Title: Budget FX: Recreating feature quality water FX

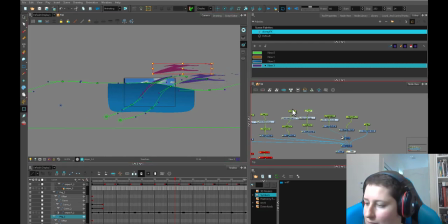(20:37)
Remember, the top peg is going to move the whole device. Let's hide those and show these. Boop. So we can move the whole device like this or scale it down because we're using the top peg. And just make sure that our curve is clearing the frame. We don't want to have any of this stuff inside the frame once it's around.
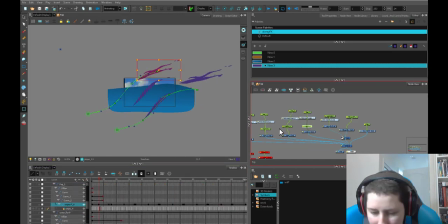(20:55)
And then again, this under peg is where the actual movement of the thing is going. So we're just going to take it like this and move it along. So now we've got a number of different swooshies. This guy here, I don't like that curve at that point. And this is where we get into how much time can you allot to this.
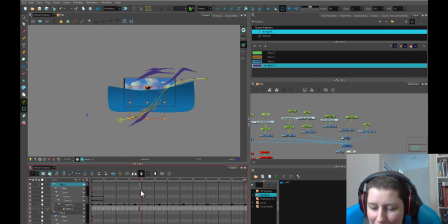(21:14)
You can go along the entire thing and just delicately dictate every point that your guy is going along, changing the curve. This guy here is going crazy. So we want to make sure, if we're just cheaping out, we want to make sure that at least our cheap option is working okay.
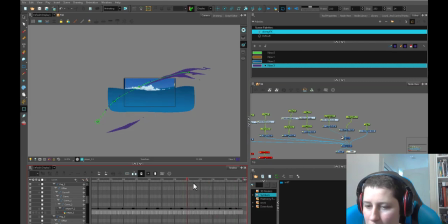(21:34)
All right, cool. And you can duplicate this obviously as many times as you want, because there's holes here where there is no stripes. But for demonstration purposes, we're just going to cheap out. Moop, moop, moop.
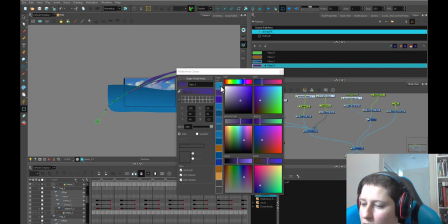(21:45)
Put all our stripes here. Change their color to a lighter blue.
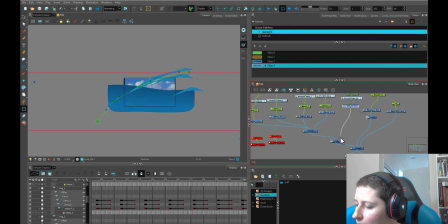(21:49)
And then we're going to use our mat that we're using for our water to cut our stripes.
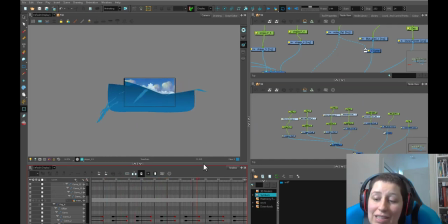(21:56)
So once you get here, keep adding as many layers as you need to get as many stripes as you need on screen at any one time, because I wouldn't want the empty water.
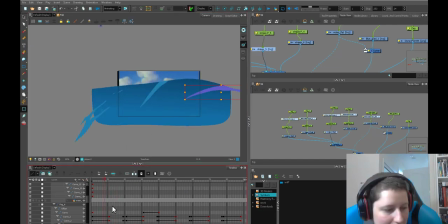(22:05)
And look here, we've got this guy hanging out inside the frame. Oop. Little details like that, we're going to want to spend the time.
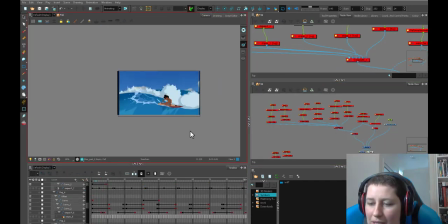(22:13)
Maybe I'll do a part two on this where I go into the next one, because I've already gone like 40 minutes in, and we'll talk about some of these splashes that are happening over the top.
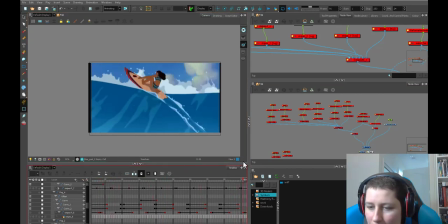(22:21)
I think that's a good plan.
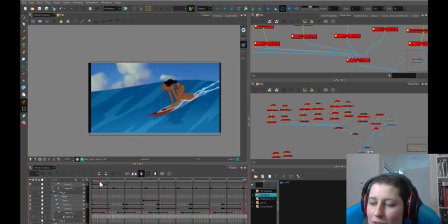(22:22)
But because I've said stuff like that in the past and I've gotten distracted and forgotten to do it, what you want to do next is break up the next piece of the puzzle. So you could add in this splash in the back here behind.
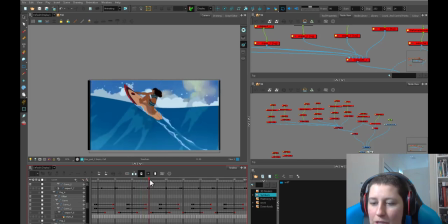(22:36)
So this is an independent layer, and I mean, you might be able to just get away with some simple shapes that are animating across. If you don't need too much of this breakup along the top, you could build a small circle or two or three shapes that break up like that,
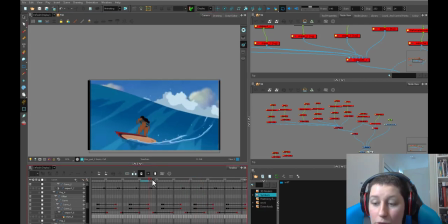(22:56)
and we could just layer them across the top to give the illusion of a lot of work when less work has been done.
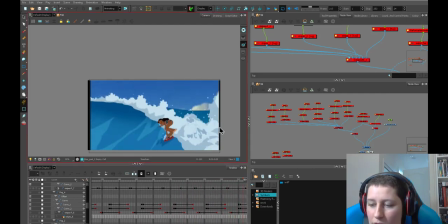(23:03)
Then we want to get this overlapping layer here, which again, we're just going to treat like this green screen cutter we did at the beginning. And we'll hide that seam there with that.
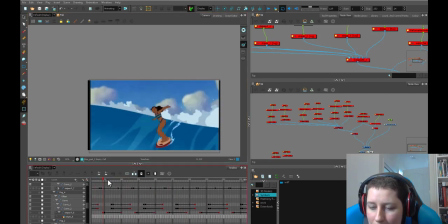(23:13)
Then it's a matter of these trails. That's another thing you do independently. And then these splashes would be independent again. So each layer here is something that you can see happening in your brain.
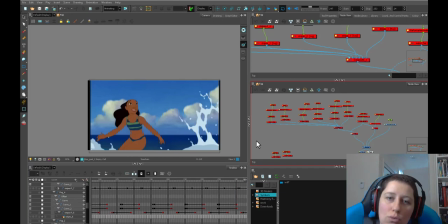(23:26)
You're like, okay, I can see how you would do this one little piece.
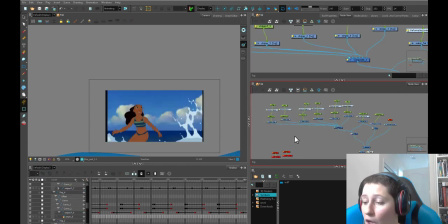(23:30)
And you take each little piece and combine them until all your little pieces become something big and wonderful.
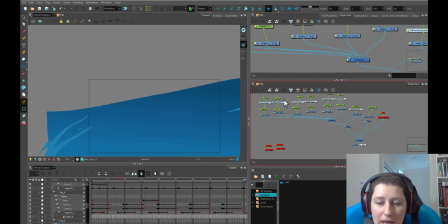(23:38)
So in 40 minutes, I've done this, which is not award-winning,
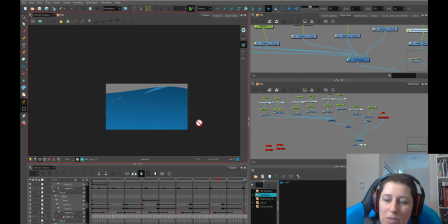(23:44)
but if you are on a time crunch, this is going to be good enough. Maybe you could spend the time making these stripes, giving them a little bit more love in their shape, because right now you can see some sloppy brush strokes in there.
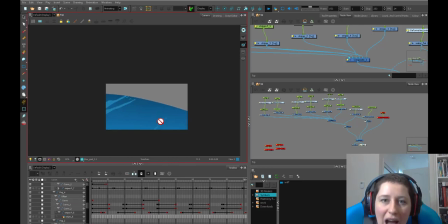(23:58)
So that's where you would spend the time, is creating a really nice 9-frame cycle for these guys to generate, go through. You could even not do any cycle and keep these very simple shapes and just have the simple unanimated shape moving along the form of your waves.
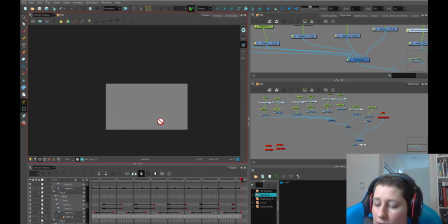(24:18)
That's another way you could cut costs there. You're gonna hear me over my fan while it's playing this. So that's another way of saving some time, is not actually animating these cycles. Because, I mean, you could see now that it's going in real time.
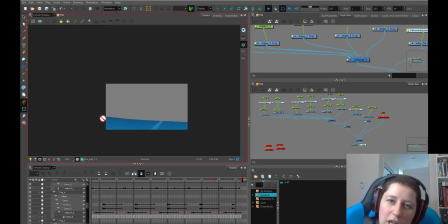(24:30)
They are going quite fast. But by animating them, you're going to get a little bit of variation in shape, so you won't see the same thing going by. And you saw how quickly I put together these cycles. Something, an abstract, simple cycle like that, you can put together something a little bit quicker.